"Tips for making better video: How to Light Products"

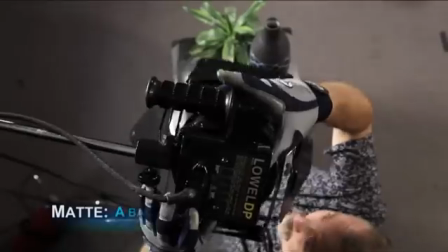(4:11)
As such,
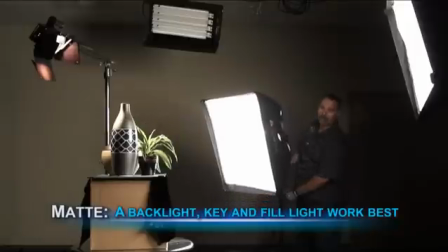(4:12)
having a backlight to separate the object from the background as well as a key and fill light angled 45 degrees downward will end up looking best. The hardest lighting situation of all is to control overexposed areas on glossy or shiny surfaces. Even so, there are some simple lighting techniques you can use to dampen them. By making your light quality as soft as possible, you can come very close to eliminating highlights.
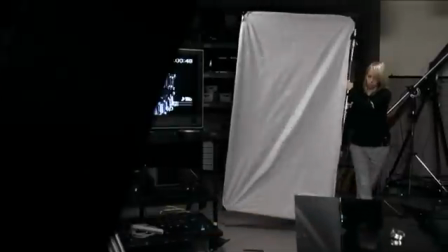(4:38)
You can use large frame diffusers,
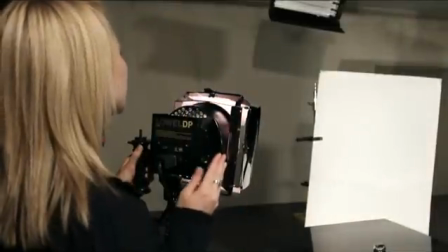(4:40)
reflected light from large white surfaces such as foam core board, and as a last-ditch effort, a light tent.
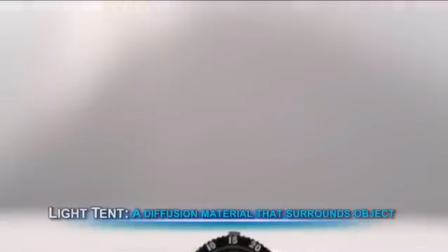(4:47)
A light tent is a fabric that surrounds an object with a white or diffused material in order to hide the edges of specular highlights.
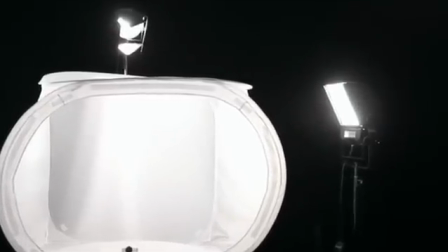(4:55)
They work by having light shine in from as many directions as possible while seamlessly diffusing or spreading it evenly across the object.
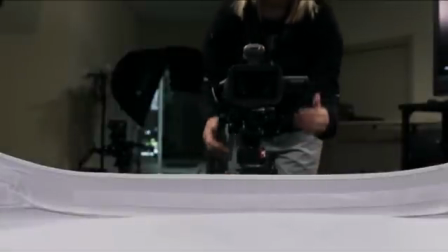(5:04)
Usually there's a small hole cut in one side of the tent for the camcorder or camera lens to shoot through. Though these tents work incredibly well for object close-ups, they don't make very realistic backgrounds, so they shouldn't be used if a natural background is needed. Knowing how to light a variety of surfaces in a professional way is an important skill for any cinematographer. Not only does it give you a starting point for knowing where to place lights in almost any scene, it gives you the comfort of knowing that no matter what the product looks like, you'll be able to make it look great.